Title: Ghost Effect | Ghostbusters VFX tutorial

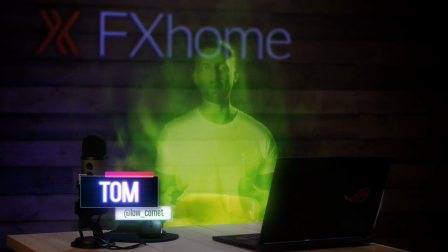Today we're getting into the Halloween spirit by showing you how to become a ghost.
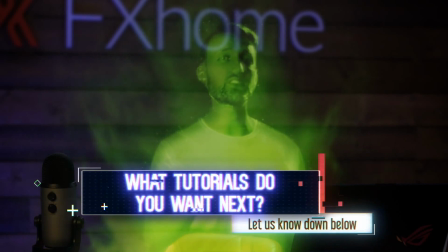This tutorial was requested by you guys, so if there is something that you want to see, let us know in the comment section down below.
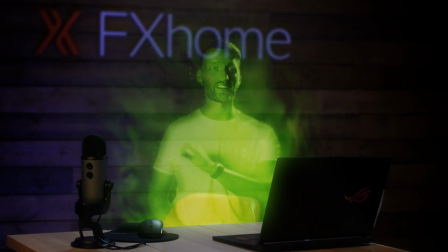And like this video while you're at it, it really helps out the channel.
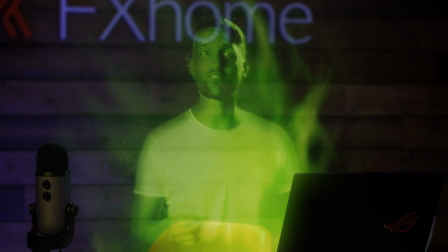This tutorial can be completely followed in HitFilm Express, but there is an optional detail of using the atomic particle, which is included in the motion audio visual pack.
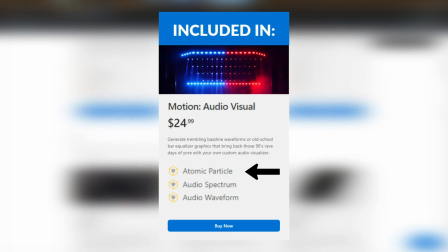But for demo purposes, you can still use it in this tutorial. Ready.
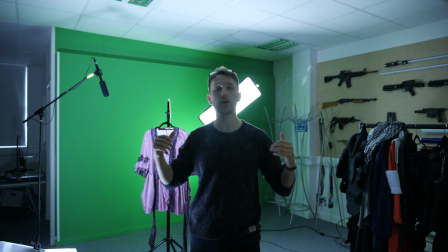We're of course filming this all on a green screen so we can eliminate the background, make our ghost transparent, and slot them into our clean plate.
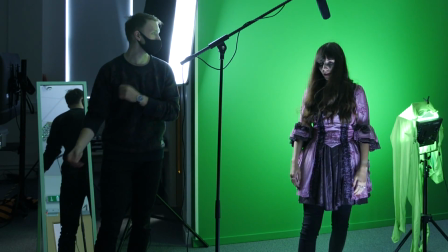We shot our actress Sarah on a green screen and then had her act out the motion of floating by transferring her weight from one leg to the other.
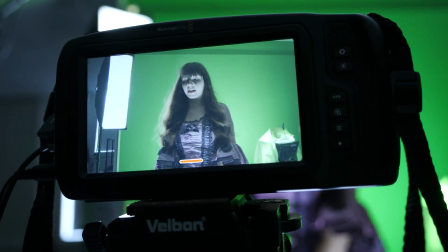This was because we had limited space on our green screen but wanted to show some form of movement.
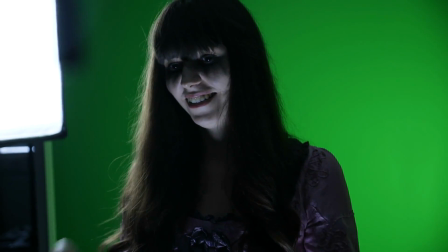Simple, but effective. The costume is very important.
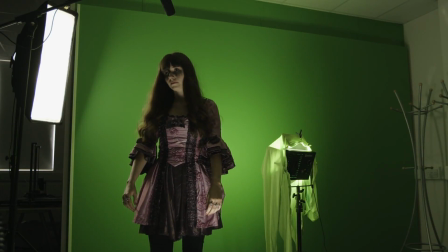As well as setting the ghost in a particular era, we needed to keep the texture and highlights to maintain some form of the figure once we applied our effects.
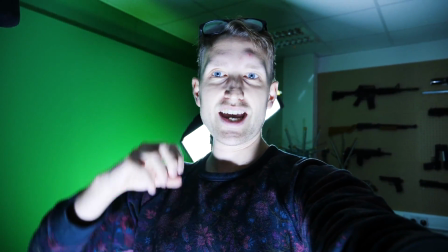You may also notice that we're going with an underlighting. This also gives us a unworldly, evil, demonic vibe that is so traditional in horror.
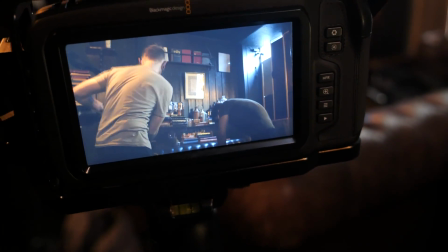The only additional thing you'll need is a clean plate of your scene. For an additional touch, throw in a light of the same color as your ghost into the area they'll be standing in.
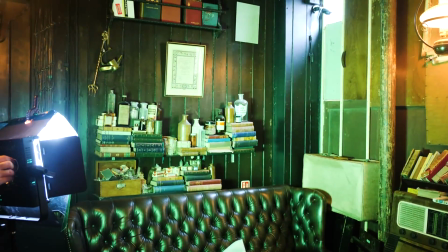This'll act as a reference and aid your composite. Once you've got your footage, over in HitFilm,
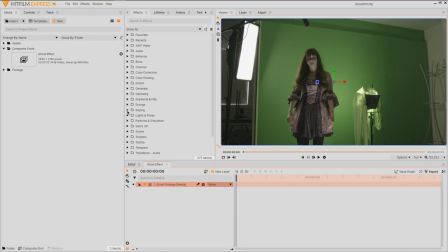start off with your footage in a composite shot and begin by keying the green or blue using either the chroma key or color difference key,
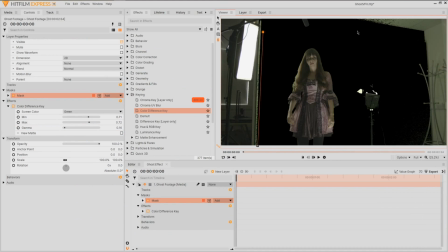masking out only the area you want to keep by using the masking tools.
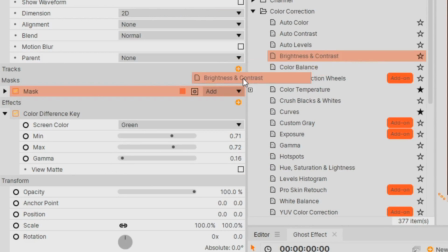We're going to start off by adding some detail by applying a brightness and contrast to make a strong divide between a highlight and shadows.
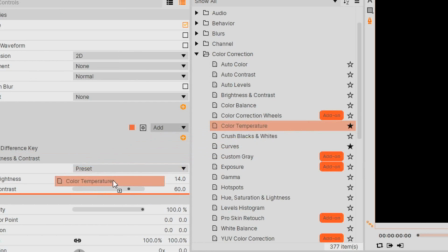To create an undead vibe for your actor, apply a color temperature or hue, saturation, and lightness to produce a colder image.
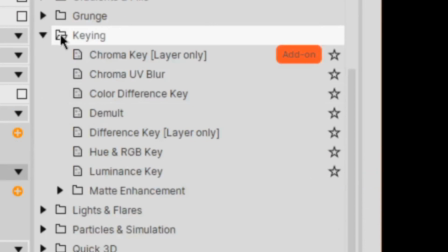With our actor looking a little dead now, let's work on getting them ghostly. From the matte enhancement folder of the keying tools, find and apply matte cleaner,
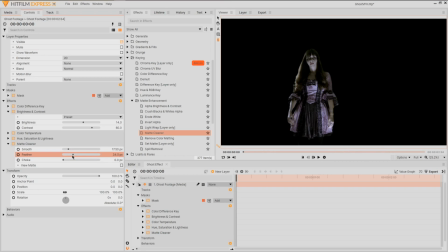with an increase in the smooth and feather sliders, softening any strong harsh edges. If like us you're a big fan of Ghostbusters, apply a tint to your ghost.
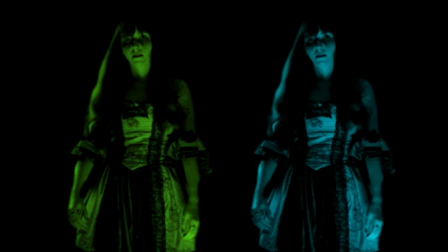Going with a green or blue tone really works well, but be sure to work with the light reference you decided to go for on set.
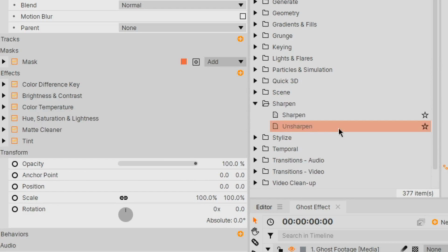Enhance the details of your ghost by bringing in an unsharpen effect from the sharpen dropdown. Going with either a portrait or boost contrast preset depending on the size of your shot angle.
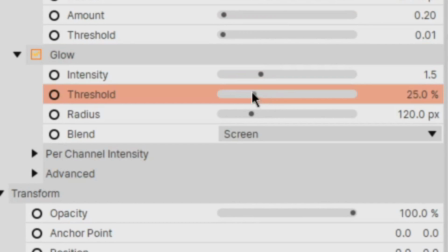With our subject set, let's start turning them ghostly with a glow. This is going to vary depending on what you've captured, so fiddle with the settings till you get something appropriate.
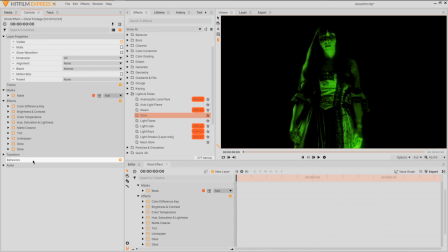You can even double them up. All right. In preparation for the other layers, we're going to bring the opacity down to 33%.
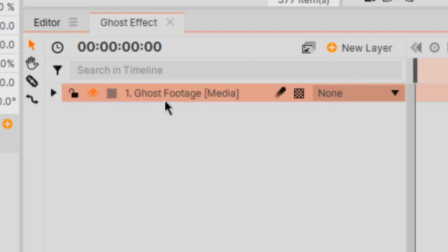To bring up the details of our ghost, we're going to apply an edge glow. Duplicate your footage layer, this time renaming it edge glow.
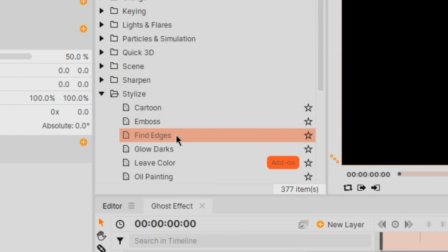If you go into the stylized effects, apply Find Edges to this layer under the key effect.
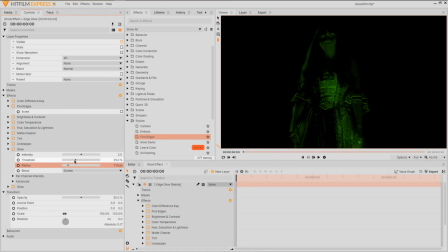You may need to alter the glow settings once again to get something a bit more suitable, but once happy, apply a diffuse or blur to this layer to extend the glow's radius, finishing it off by setting the blend mode to add.
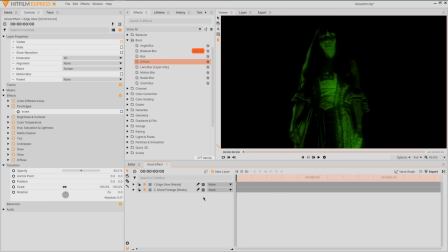For those ghostly wisps and overlaid textures, we're going to generate a new plane layer and apply fractal noise.
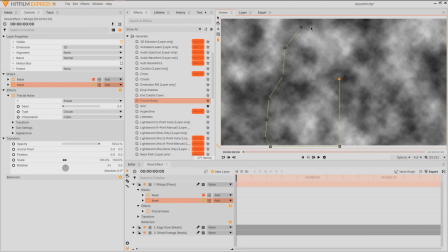Activate the pen tool and mask around your actor, and be sure to alter the feather to a high value.
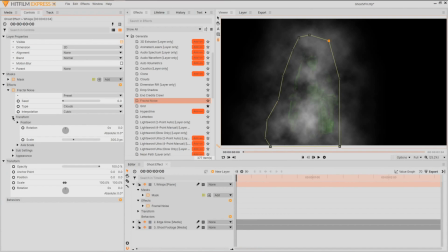I'll keep the fractal noise in its default, but for more detail, I'm going to go into the transform settings and decrease the scale.
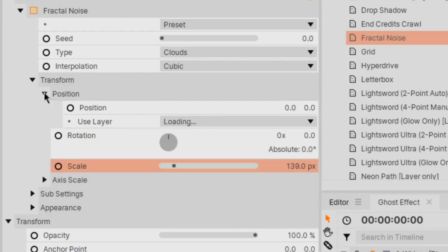Now to simulate motion, we'll enter the position settings, set a keyframe at the beginning of our sequence,
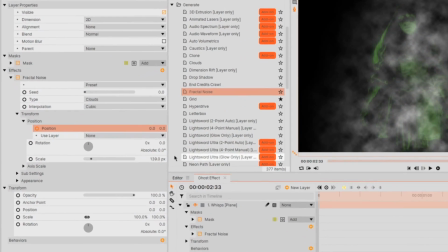head on over to the end, and raise the value on only the y-axis.
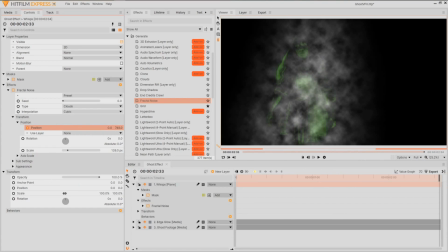This will give the impression that the smoke is rising.
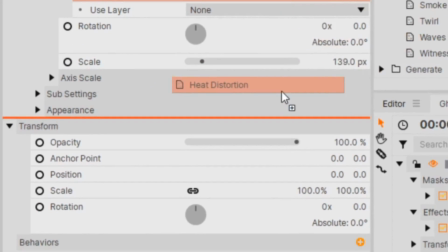It wouldn't be heat without some distortion, so apply heat distortion underneath the fractal and dial up the scale to the maximum value.
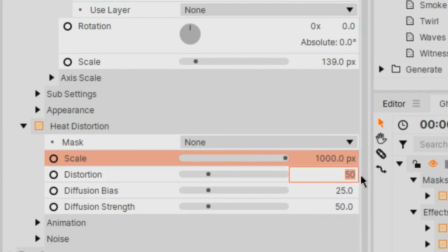And the distortion to negative 50.
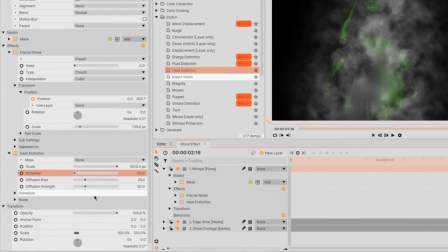If you find this is looking a little too fast in your render, head on down to the animation settings and lower the wind and noise values.
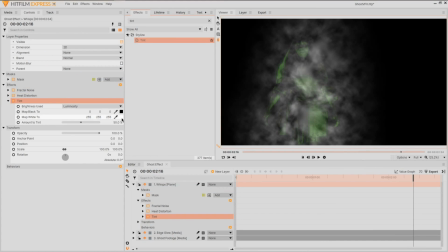Now, much like our other layers, apply a tint to match our ghost's color, along with a glow effect.
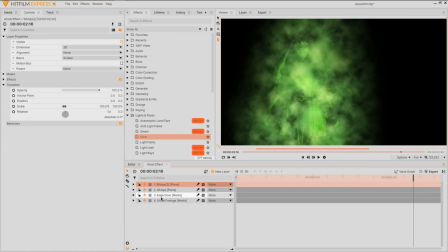Then, over in the blend mode, set this to screen. For even more texture, you can duplicate this layer and alter the settings for different noise and animations.
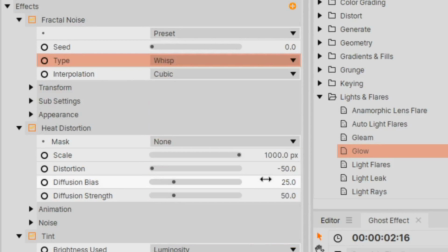For example, with our ghost, I altered the second fractal to a wisp type and added a diffuse to soften it over our subject.